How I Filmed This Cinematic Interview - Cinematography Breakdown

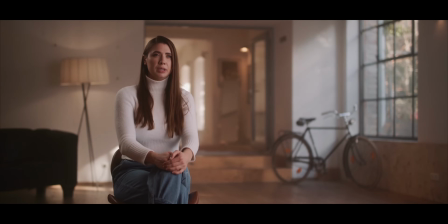(0:00)
Ever since I uploaded some screen grabs of my interview setup for my recent short documentary Cutting Edge, people really wanted to know how I shot it. And of course I promised to do a full breakdown of how we shot it, the audio, the lighting, the camera settings, the location, everything. And well, today is this day. Only about a year later. So let's not waste any more time.
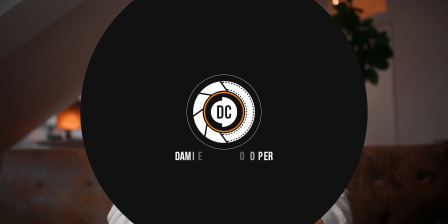(0:21)
My name is Damien Cooper and welcome to how to shoot a cinematic interview. Let's start with one of the most important things about this interview, and that was the location.
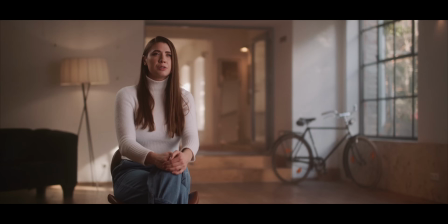(0:29)
Without the location, I don't think that the production value would have looked as high as it did in the end. Usually when filming a documentary piece, I want the location to reflect a little bit about the story.
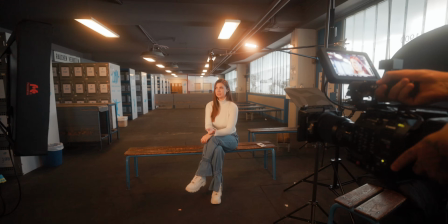(0:39)
So first we went for a locker room in an ice rink. Unfortunately, we really didn't like the location and it wasn't as high of a production quality as we were hoping it to be,
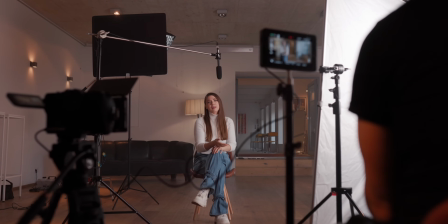(0:50)
so we switched our plans around. And here I found this gorgeous location, and this is usually about 1,200 euros a day, but we got it for cheap for around 600 euros a day because it was off season, it was still Corona I believe, so we were really lucky with that one. 600 euros a day was quite reasonable, and I would have paid this just to shoot this interview at this location,
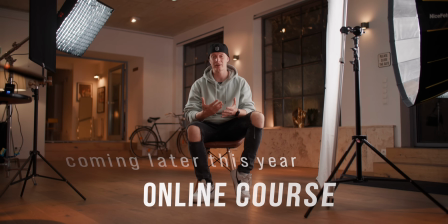(1:10)
but we also used the location to shoot parts of my upcoming online course about how to shoot interviews, because I'm doing a full masterclass on how to shoot interviews in the future. So here's my first tip: if you can make it work and your location reflects your story, great, but I would always take a really nice looking location over a not so nice looking location, even though it has nothing to do with the story whatsoever.
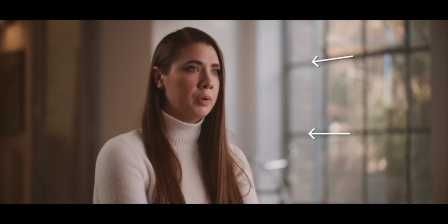(1:32)
When choosing our composition and where to place her in the location, I was looking for leading lines, for interesting patterns, and just an overall nice look.
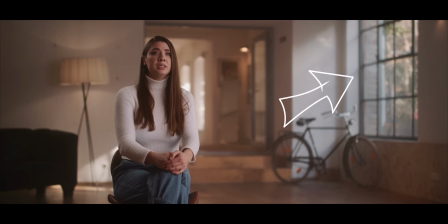(1:40)
I really wanted to have this big window in the shot because not only did it give us some leading lines to frame her properly, but it was also a great motivated light source, but I will be talking about the lighting in detail later. With moving some furniture around, we also created a bit of a pattern from light to dark to light to dark, and that worked out really well to get a little bit more volume into our shot. To create even more depth in our interview, we also used a haze machine, and although this looked really good on camera afterwards,
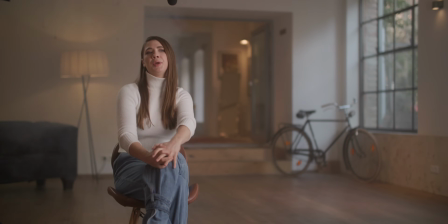(2:05)
it was also a bit of a hassle because the entire interview took around 1.5 hours and we had to rehaze constantly.
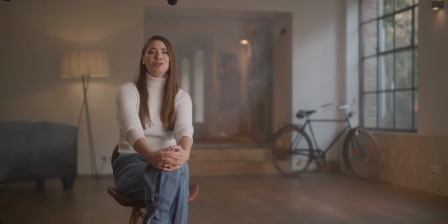(2:11)
And using haze or smoke machines on an interview is always kinda because you don't want to interrupt your storytelling, especially when it gets emotional, because you need to rehaze or you have too much haze in your shot, and that sometimes even presented us with some problems. But overall, I think it was worth it, but you really have to be careful when using haze on emotional interviews.
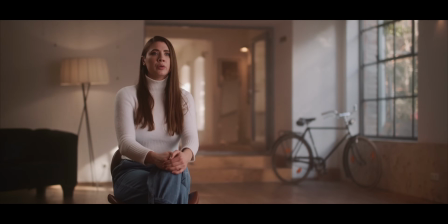(2:32)
The last thing we needed to match to our location was her clothing, because I wanted to go for a simple brown earth tone color palette. Her white turtleneck alongside with just a simple pair of blue jeans actually worked quite well with the location. If she would have worn some bright colors that popped out like an orange or red, the whole scene would have not worked as well as it did. So that's it for the location, let's move on to the camera department.
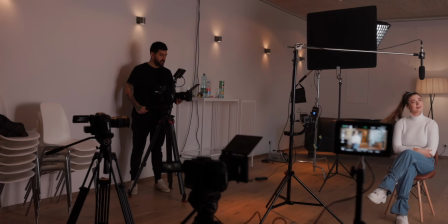(2:53)
We shot this entire interview with 3 different angles, and I'm a big fan of wide angle shots, especially for interviews where you actually see the entire location.
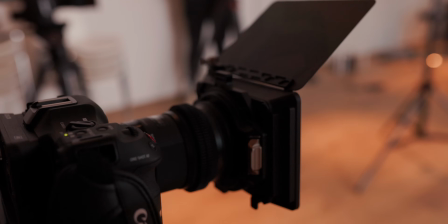(3:02)
The wide shot was shot on a Canon C70 with a speed booster, and I used a 50mm Sigma 1.4 for this.
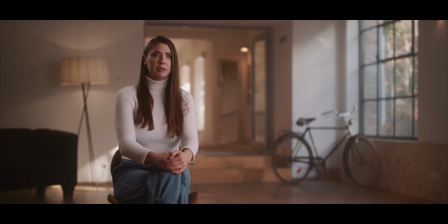(3:09)
Moving the camera back a little gave us enough context and wide angle for the location, but it also gave us a really nice compressed background. Since the Sigma lenses are tech sharp, I wanted to diffuse them a little bit more, so we used a 1/4 black mist filter on top of the 50mm.
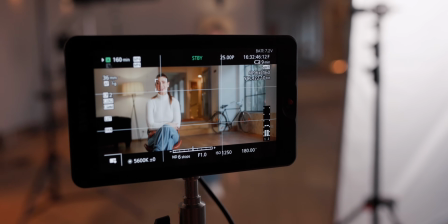(3:24)
My camera settings for the wide shot were 6 stops of ND, I shot everything wide open at an aperture of 1.0,
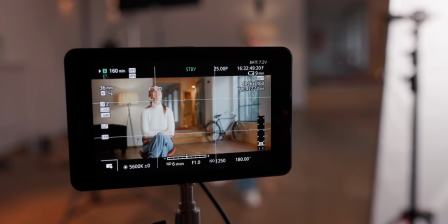(3:31)
it's a 1.4 lens, but with the speed booster you can make it even faster, and I used an ISO of 1250.
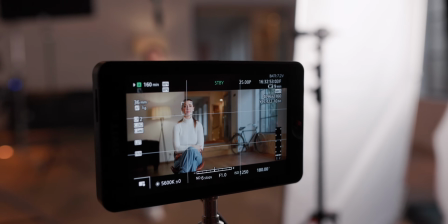(3:37)
My frame rate were 25 frames with a shutter of 180 degrees, and I also shot everything in MP4.
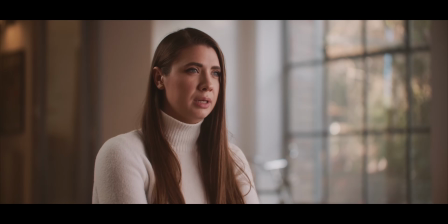(3:44)
My second angle was a mid-shot to close-up, and I also used the Canon C70 here,
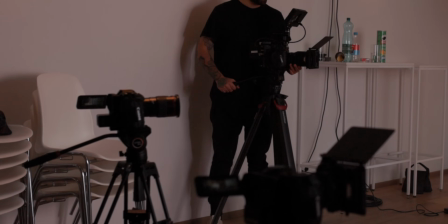(3:49)
also with the speed booster, but this time I used a Canon 100mm 2.8 macro lens. This lens gave me a really nice compressed background and also the framing that I was looking for. As with the 50mm lens, I also used a mist filter here to soften up her skin tones a little bit.
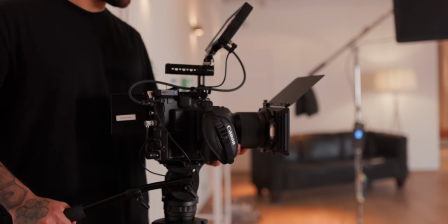(4:03)
The final angle here was a Canon C300 Mark III with a Sigma 85mm, also with a mist filter.